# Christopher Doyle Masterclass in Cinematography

First, film and the art of cinematography, which rarely produces any recognisable stars. But Chris Doyle is one exception. He's an Australian maverick who's settled in Asia, and he's being credited with nothing less than changing the look of cinema. And his recent films bear witness: 2046, In the Mood for Love, and Hero, which was a martial arts box office hit in the US. He's currently working on a film for Merchant's Ivory, and his very un-Hollywood approach is in demand from directors around the world. So what do they get? The Culture Show travelled to Thailand, where he's been filming, and to Hong Kong, where he lives, for a masterclass in cinematography from its new star.
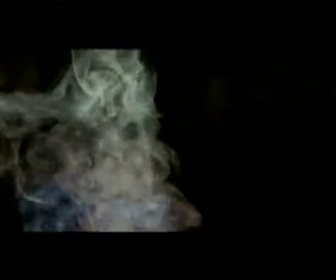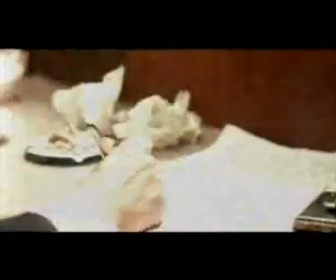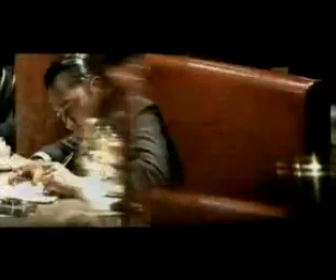0:52 In my world, I think space can be formed by light in order to create poetry. What does a cinematographer do? A cinematographer tries to translate ideas into images.
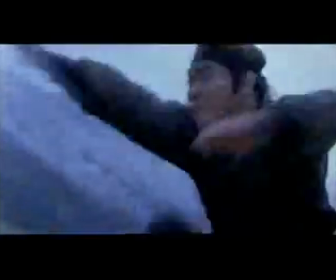1:10 He tries to work out how you can express this story within this space. Now, in the West, the frame is usually based on the proscenium, and it's like saying, well, what do we want to put there?
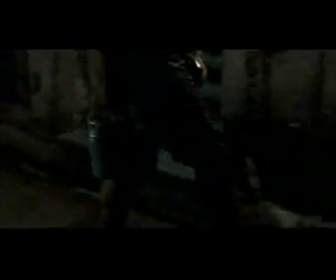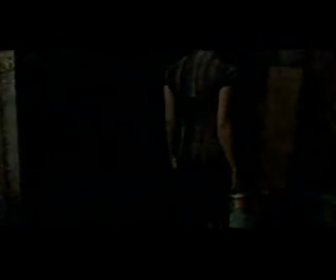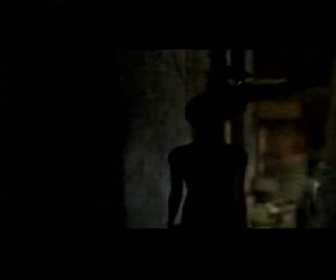1:42 What happens in Western cinema is that, look at this, you're so stupid you don't know what we're trying to tell you.
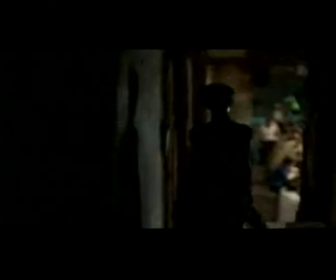1:47 Let me tell you something. And we say, hey, discover this.
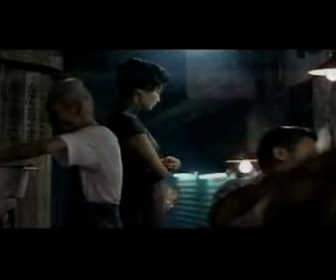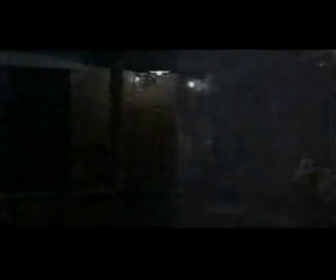1:58 We decided to shoot part of In the Mood for Love in the heart of Bangkok.
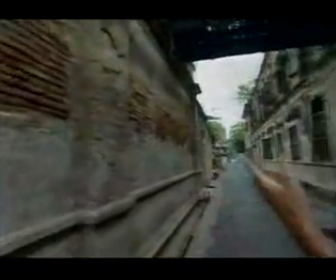2:04 So what do you say? For me, there's something about this wall and the sense of loneliness.
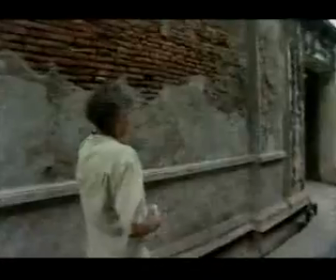2:11 There's something about the way in which, you know, it is falling apart.
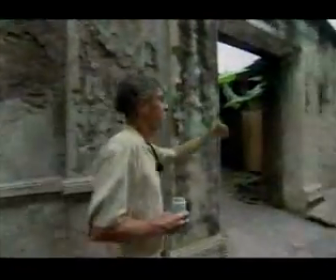2:15 There's something about the way, when I first came here, the light fell on these walls that gave it texture.
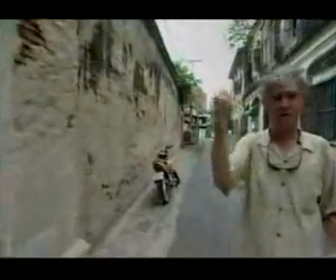2:20 It's an overcast day today, so you don't really see it. But you can see there is a cragginess. There is a sense of loss there.
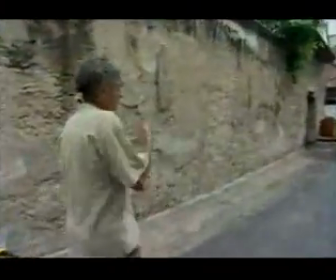2:28 And that's kind of what started us. And then, for some reason, as soon as I put the lights here, which was very simple lighting,
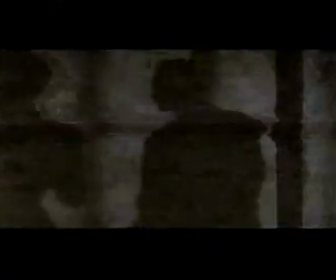2:35 the actors were throwing shadows on the wall, which gave it a slightly more, another level of intensity,
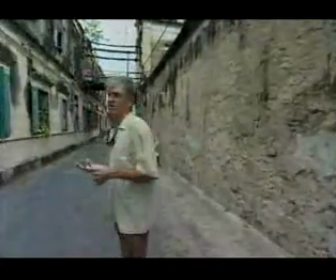2:42 or another level of loneliness, or another level of whatever you're going to call it. And yet, it seemed that like was a bit too much Kar-Wai cinema, too much like in the face.
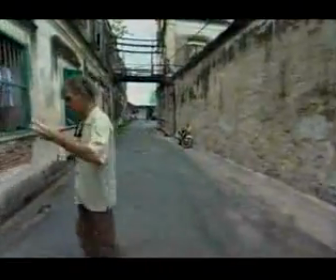2:51 So, for some reason, I walked inside.
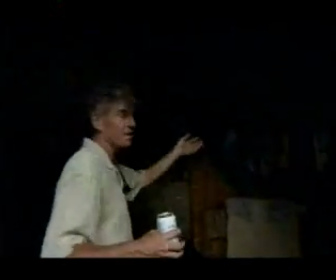2:54 I came in here, which is somebody's house, I mean, a lot of people's house actually, and I just felt that giving one more
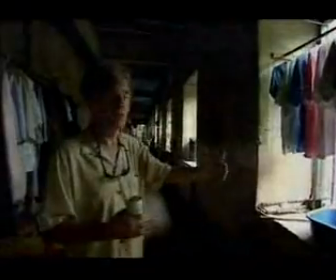3:03 level of detachment, one more level of remove made it even more lonely. So we shot most of the film, most of that sequence, we shot through here as a tracking shot. They're talking about really intimate stuff.
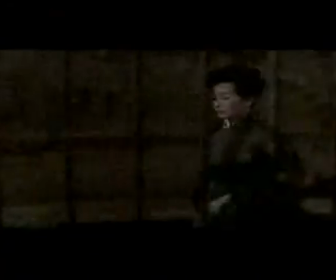3:21 At this moment in the film, they're saying, well, you know, I have a husband, you have a wife, what are we going to do?
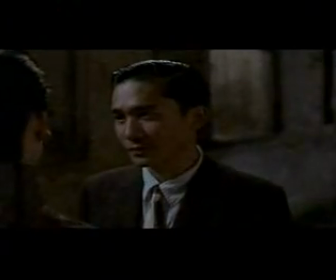3:26 And the mixture of lighting, the mixture of the position of the camera,
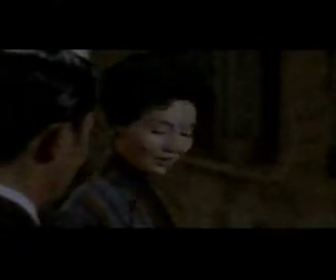3:31 the way in which we relate to each other, I think is the dynamic of the film.
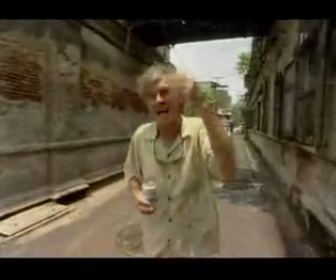3:37 Now, you can't explain that in terms of, it didn't happen because we thought it through.
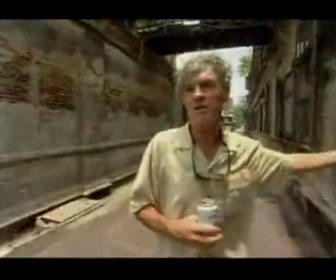3:41 It happened because this space, with this light, with this particular possibility, gave us this moment.
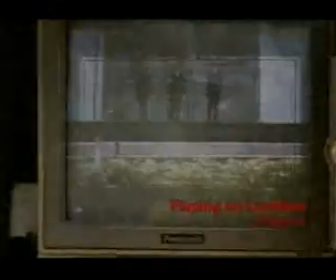3:51 Down. Boom, down. Not so fast. Where are you going?
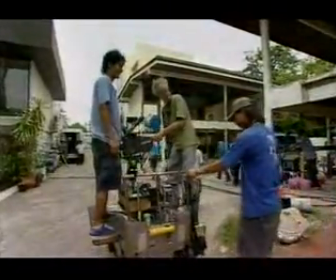4:00 Keep going.
What happens with camera movement is it's what I call the dance between the actors and the camera. And I think the dance is what really engages people. And how well we dance is what camera movement is about. No, I know. We don't have a lens on this one, but basically, you see, it's just like I can go anywhere, you know, and you can go there, and I'll come back to you very quickly. And I can have different rhythm. So I don't have to go 1, 1, 2, 2, 1.
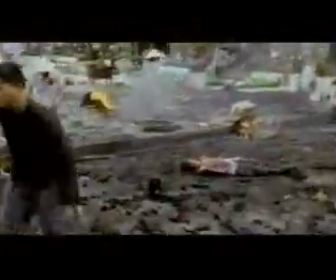4:25 I can go 1, 1, 3, and back. I always felt that the camera is in a very intimate relationship with the actors.
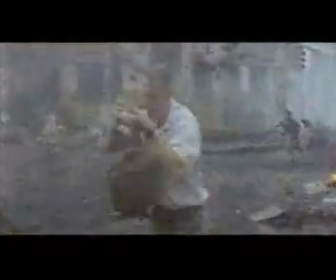4:34 And I think that it is a dance, that you take me somewhere and I go with you.
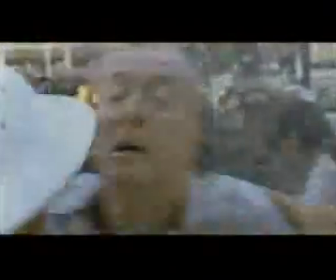4:39 And that gives the actors more flexibility.
My friend is in there.
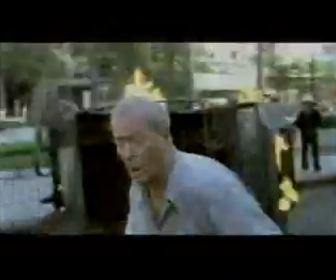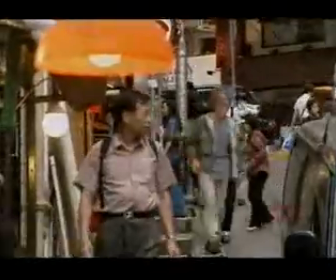4:54 Điểm 咁樣講啊？
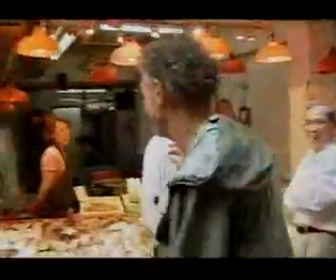4:59 點解？你點解咁樣講啊？你唔可以扭人好冇？I live in Hong Kong.
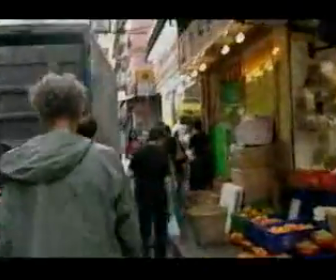5:05 I think I've done probably 12 or 15 films, either close or a minute away from where I live.
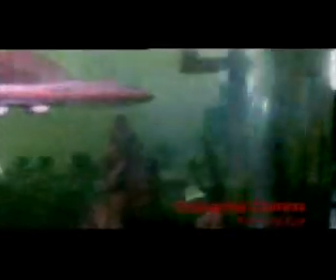5:14 And this particular film called Chongqing Express is shot in this apartment we're sitting in right now. This apartment became like a tourist attraction for Japanese, young Japanese girls for like about a year and a half after the film was released. And for better or worse, I decided to stay here.
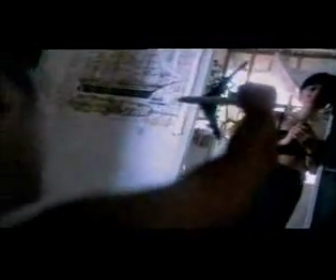5:32 I think that the reason I'm here and the reason the film is made here is that there is a response to the energy of this space.
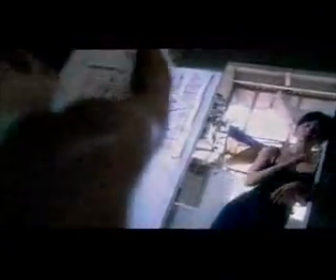5:40 That the people in this part of town are on the edge of the so-called Western Farang,
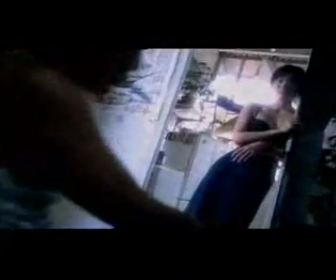5:45 foreign kind of trading world, and yet down the street is very, very, very local.
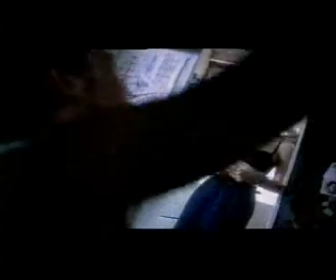5:50 If required, place the life jacket over your head and secure the tape firmly around your waist.
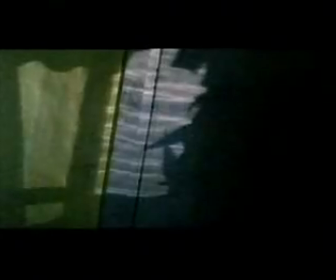5:58 Blowing into the tube will also replace the life jacket. Mask, strap.
For me, it's an important film because it's like, first of all, I had nowhere to sleep for 2 weeks. No, 2 months actually. Secondly, I think it does give a sense of, I think the films that we've been trying to make, try to give you a sense of space, a sense of why this story happens is because it happens here. We make films about whatever it is, the energy of people together, their complicity, their loneliness, because we happen to live in a space like that.
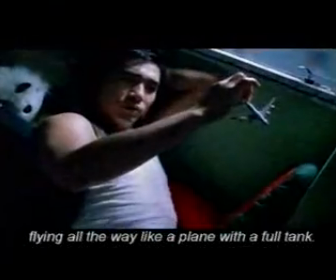6:35 我以為會同佢一齊好耐，好似一架日本友嘅飛機咁，可以飛好遠。點知架機中途轉站。
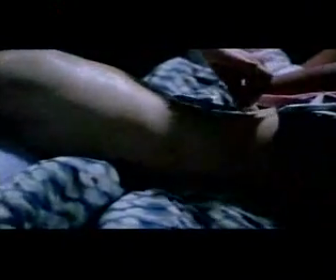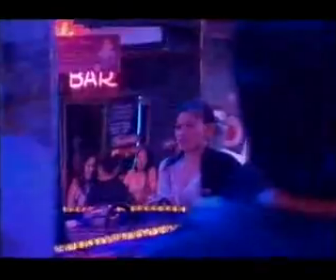6:52 Yeah, we're in a down market part of Bangkok. The reason I wanted to come here was mainly because the amount of ambient light, the light which gives this street a certain energy.
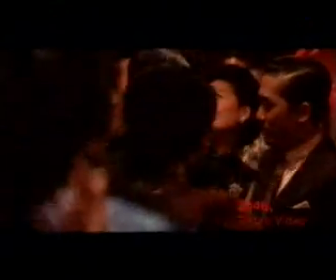7:04 I think the cinematography is how a color suggests a certain emotion.
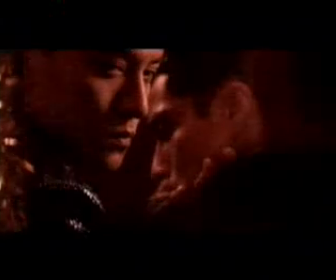7:09 It's certainly about light on people's faces.
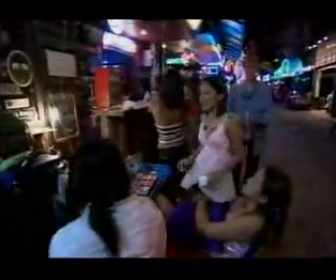7:16 So we came here because we want to talk about color and cinematography, light and faces.
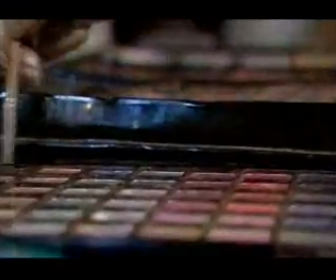7:24 So obviously this is what it's all about here. My friend over here says that the girls are not confident enough themselves, and I think that's what we're talking about, that if you are confident with color, if you have friends to help you out,
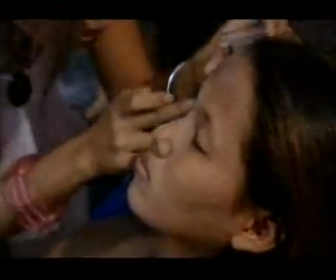7:36 then you'll look really good. You choose the color? You decide which color?
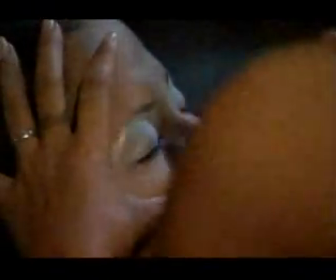7:42 And what does she say? The makeup people say, well, she works in an area where there's a lot of pink,
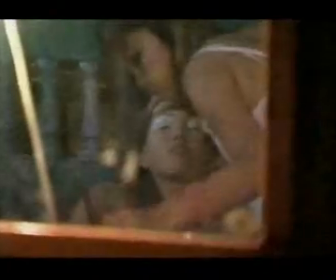7:50 so we want to have a violet tone to enhance her complexion, to make her look more energized.
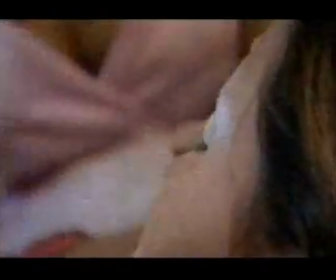7:56 But in order to make that violet stand out from her darker skin, she puts a base of a silvery color that sort of enhances it. So it's like an underpainting, it's just like painting. Come here, it's okay. You see look how beautiful the light falls on your face. But how come your makeup? Because you have this warm makeup. So you know that because she works here, so her makeup is warm. The color of her hair is warm because she knows.